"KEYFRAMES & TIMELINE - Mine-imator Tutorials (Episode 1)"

Hey everyone, my name is Sindel and welcome to this first episode of this Mine-imator tutorial series. This video will be a basic getting started video to Mine-imator where we'll go over the whole interface as well as the timeline which involves creating keyframes and also some general animation basics.
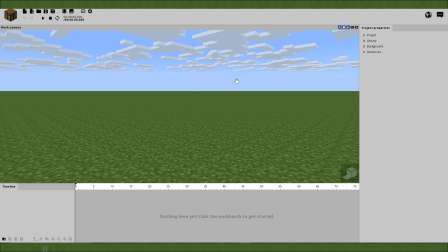0:16 Let's go! This is what you'll first see as soon as you start up a new project. The center view is your work window.
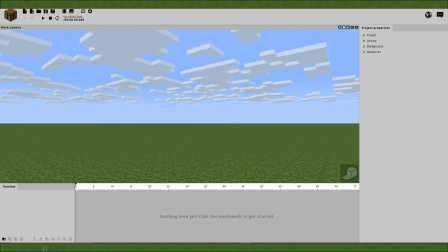0:20 You can move around the world to see everything that is going on in your animation. To move around you can use WASD while holding the right mouse button.
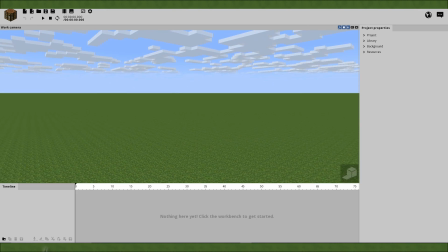0:26 Holding shift while moving around will also make you go more slowly, and holding spacebar will make you go faster.
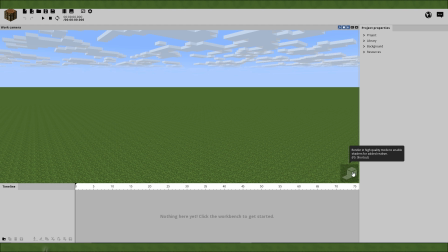0:31 And the button at the bottom right corner of the work window is the shading. This is a preview of what your animation will look like with proper lighting when it's fully rendered into a video file. Usually you would want to keep this turned off while you are animating depending on how many objects there are in the world, since it can tend to slow the program down a bit.
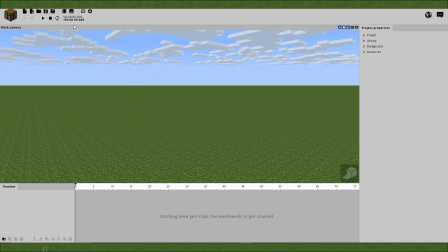0:45 The top is the general settings where you can save, load, render and start projects, as well as your workbench where you can import characters, objects and lighting into your project. Right is the project properties where you can find your objects you have created in your library,
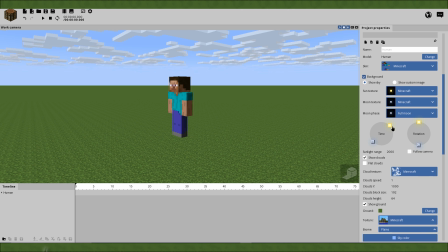0:57 files used in your project and your resources, and also where you can adjust the environment and atmosphere of the world in the background,
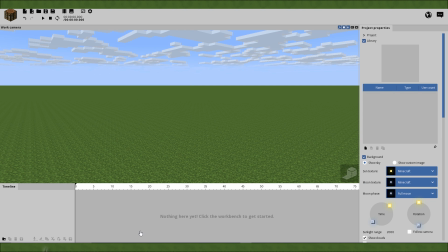1:03 which we will get into in another episode. And finally, the bottom is the timeline for animating your project and moving characters and objects around in time and space, which we are just about to get into.
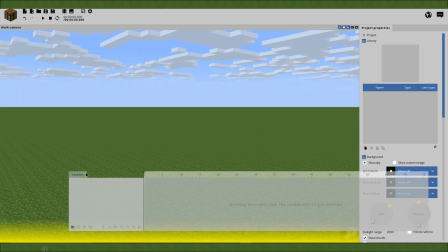1:12 One thing you may be interested in knowing is that you can move these tabs around on the screen so you can arrange your workspace depending on personal preference. Me, personally, I just like to keep it at default, so there you go. Before we get into the timeline, I'll quickly go over the workbench.
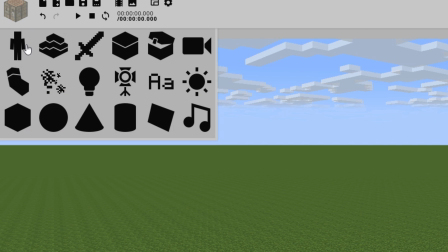1:25 Like I said, the workbench is where you can import characters, objects, and lighting into your project.
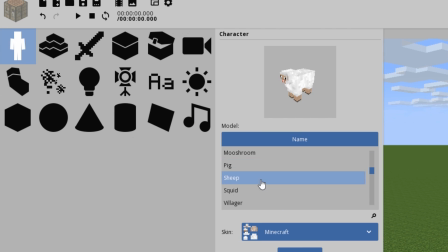1:29 Most animation programs don't really have a benefit of having characters and objects you can start working with straight away, so you would have to model everything yourself.
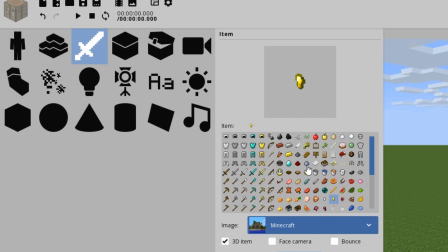1:36 But with Mine-imator, everything you need is already there. Pretty much every single model for Minecraft is here and is all in the workbench, available for use straight away. Now there's the point where we can start talking some things about animating. To start, I should tell you about keyframes.
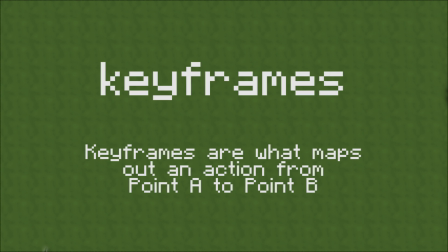1:49 They are what you will be working with when animating in the timeline. Basically, keyframes are what maps out an action from point A to point B. In traditional 2D animation,
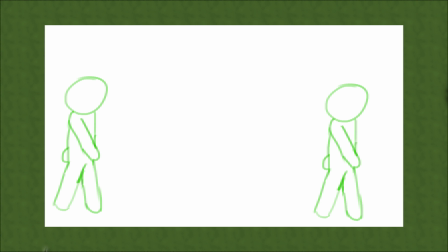1:57 the start and end pose of an action would be drawn first, called keyframes, or keys for short.
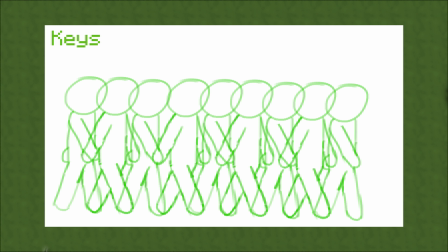2:01 Then there would be further poses put in between showing how they perform that action, called breakdowns or extremes.
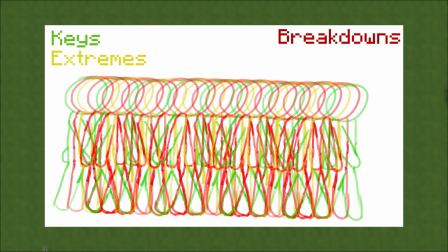2:07 Maybe some more further breakdowns depending on animator preference. From there they can start filling in the in-betweens. In 3D animation like Maya or some other advanced program like Maya or Blender and stuff, there would still be keyframes involved and some breakdowns too, but all the in-betweens are automatically filled out by the computer,
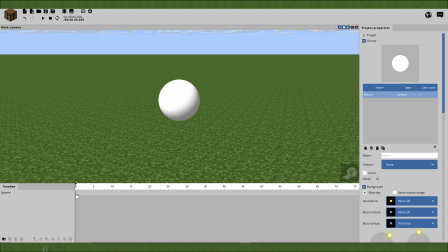2:23 so it pretty much helps trim the amount of work you have to do. Keyframes in Mine-imator are represented by square diamond shapes on the timeline.
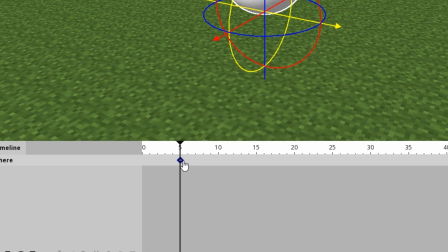2:29 To create one, have your mouse and marker over where you want the keyframe to be created and double click. Automatically the keyframe menu should open up beside your workspace.
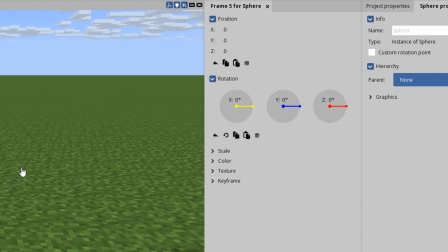2:37 These options can be adjusted to where the object is in space, as well as rotation, scale, and also a fancy option called transitioning, which we are also about to get into in just a moment. So for our animation example, we won't be animating a person just yet, unfortunately. We will be animating a ball, and the point of this is to teach you some basics in fluid looking animation for how it can all add up into a full character performance.
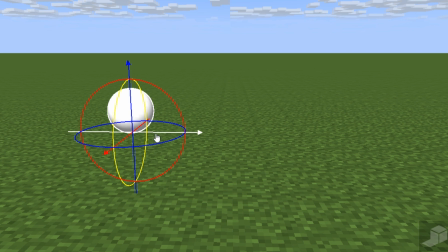2:56 Let's have this ball move from left to right, but how would it move from left to right?
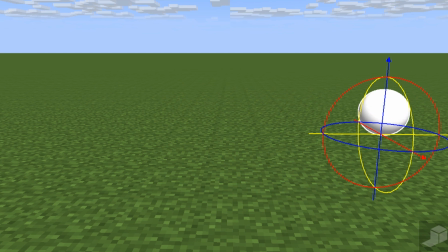3:00 Well, the ball could move with equal spacing, moving at a constant speed the whole way through, but having it move like this just looks very mechanical and straightforward.
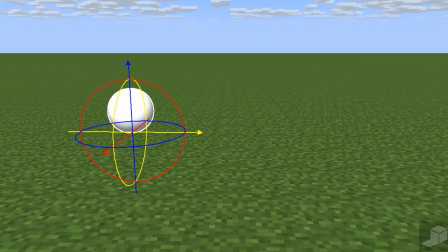3:08 I say this because humans in real life wouldn't move their body parts like this. That's because robots are one of the only things that move their body parts at the same speed the whole time.
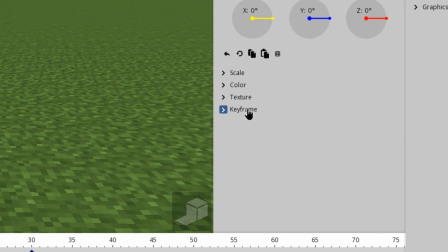3:16 The transition feature is what defines the way the object moves from the first keyframe to the next. By default it would be set to linear, which is what's causing it to move robotically. So let's select the action's first keyframe, go to transitions and select ease in and ease out.
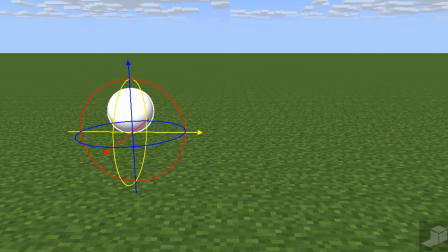3:29 You may notice that now that when you play it that the ball is in more control of itself, starting off slowly first, speeding up and then finishing slowly. There are other kinds of actions we could add to it too, like we might probably just have it start accelerating by itself or have it slow down to a stop. But if we want to be really fancy, we could even make it stop what it is doing immediately during its action.
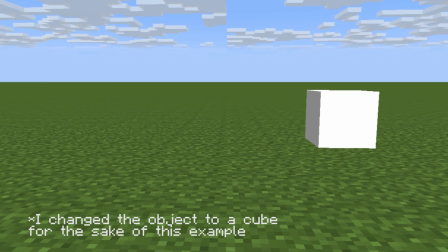3:49 You may think that it will just stop dead center when its track's not going anywhere, but the momentum would actually carry the object forward a bit before stopping.
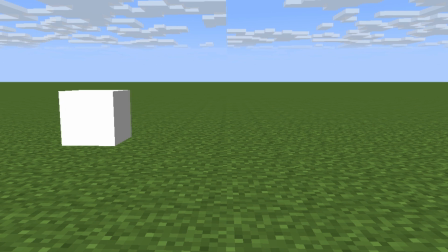3:56 There's an option available for this in the transitions, but it would just look a bit more realistic if we'd add more keyframes to act as breakdowns at the end of animating it ourselves.
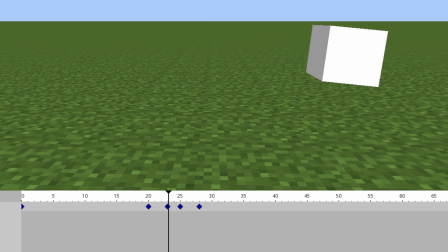4:05 There will be one keyframe where the object may be tilted forward slightly with a very short distance from the last keyframe with a transition on ease out.